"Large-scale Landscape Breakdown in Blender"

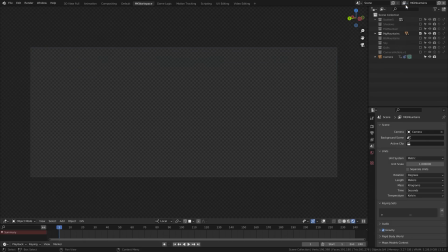495s
With all the various elements diced up into collections based on their distance from the camera, I started rendering separate render layers.
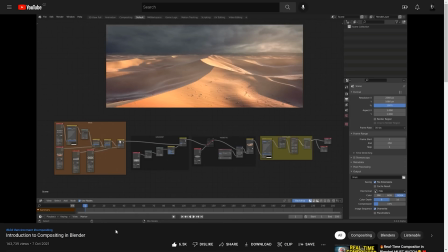503s
If you want to get into rendering for compositing in Blender, definitely don't miss this free video of mine at CGBoost channel, which will guide you through the very basics.
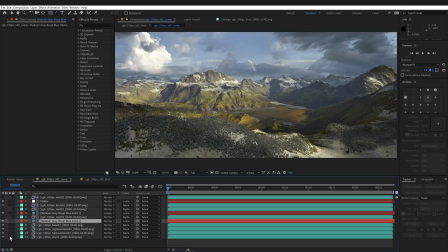512s
Personally, I'm used to compositing in Adobe After Effects, so that's what I've used for the final part of the workflow. And here it was just about layering the various rendered elements on top of each other, playing a little bit with the colors and contrasts, as well as adding some additional effects.
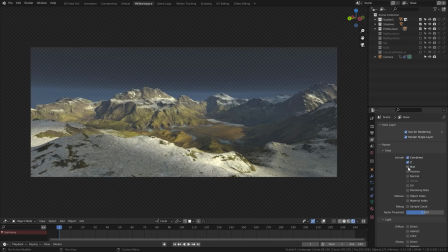529s
In Blender, I activated this mist pass for my mountain layer and you can easily preview
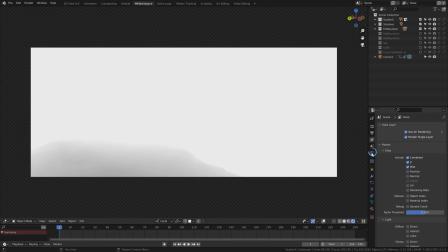535s
it in here and control its look in the settings sections over here.
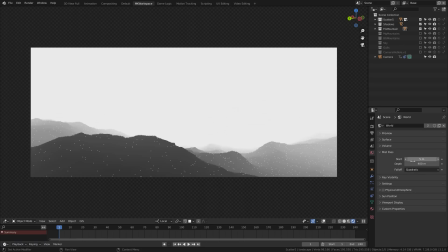540s
Increasing the distance to span the whole environment is the key and then you can simply render it out to a
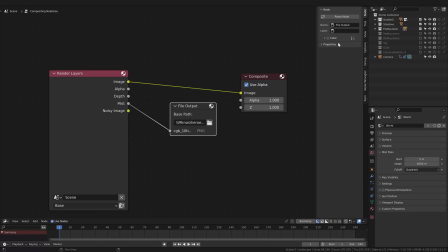547s
separate image sequence using the compositing render layer node with this socket connected to a file output node.
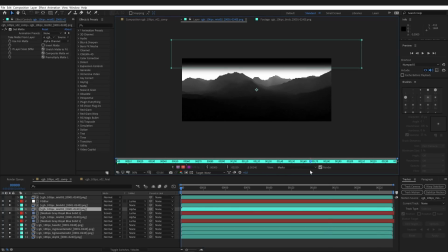554s
With it I was able to add a slight layer of atmospheric effect using a simple solid layer
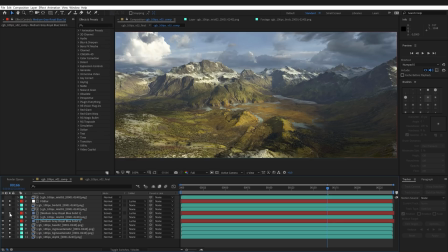559s
with blue color on it and I I plugged it into the mist pass through this LumaMet option here.
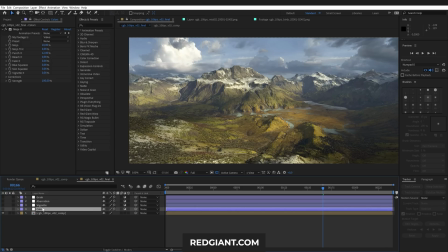564s
Final effects I used were this coloring tool called Mojo from Red Giant, which adds a nice filmy coloring tint. I added a vignette, as well as chromatic abrasion effect. That one I got from the site Plugin Everything, where you can download it for free.
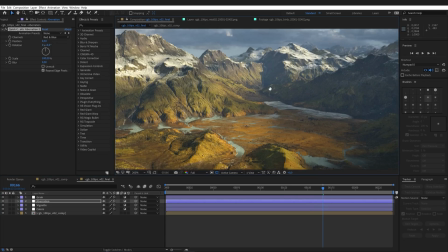581s
Finally, I added a grain effect, where I fiddled with some settings of intensity and also the application.
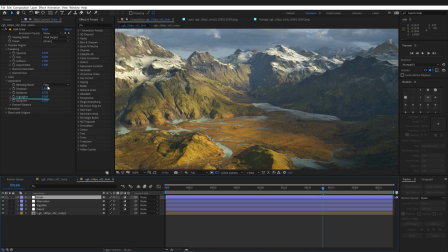587s
I usually make the intensity at the bright spots much smaller than the dark spots. That's how film grain often behaves. And that was it.
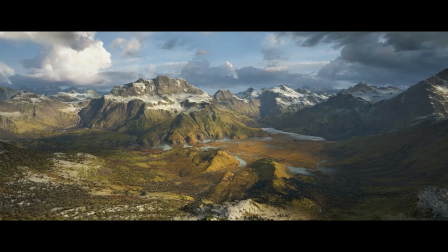596s
All in all, it took me just a day or two to prepare this scene, which is pretty fast compared to the other scenes from my course.
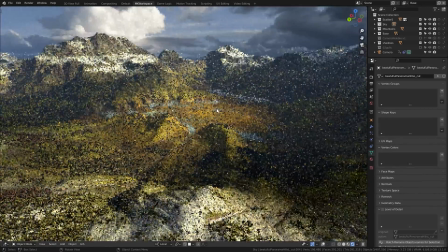603s
Of course, the main thing here was that I got the wonderful mountain model from CGTrader.
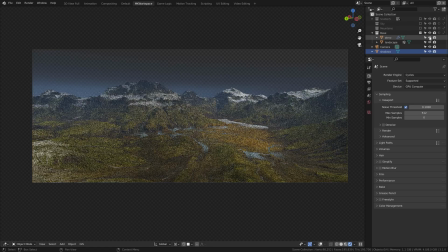607s
So yeah, you can see that becoming good at using tools like World Machine, Gaia or World Creator really is a great advantage.
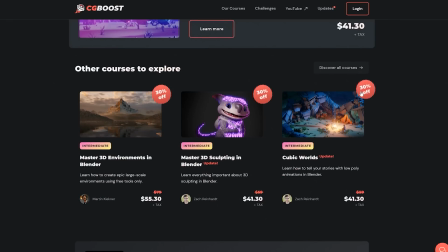615s
Anyway, that's it for today and again a quick reminder that all of our courses at CGBoost are now 30% off.
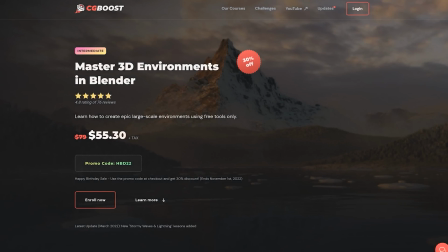622s
So check them out if you want to learn something new about Blender or Substance Painter. Until next time, stay creative my friends, Martin out.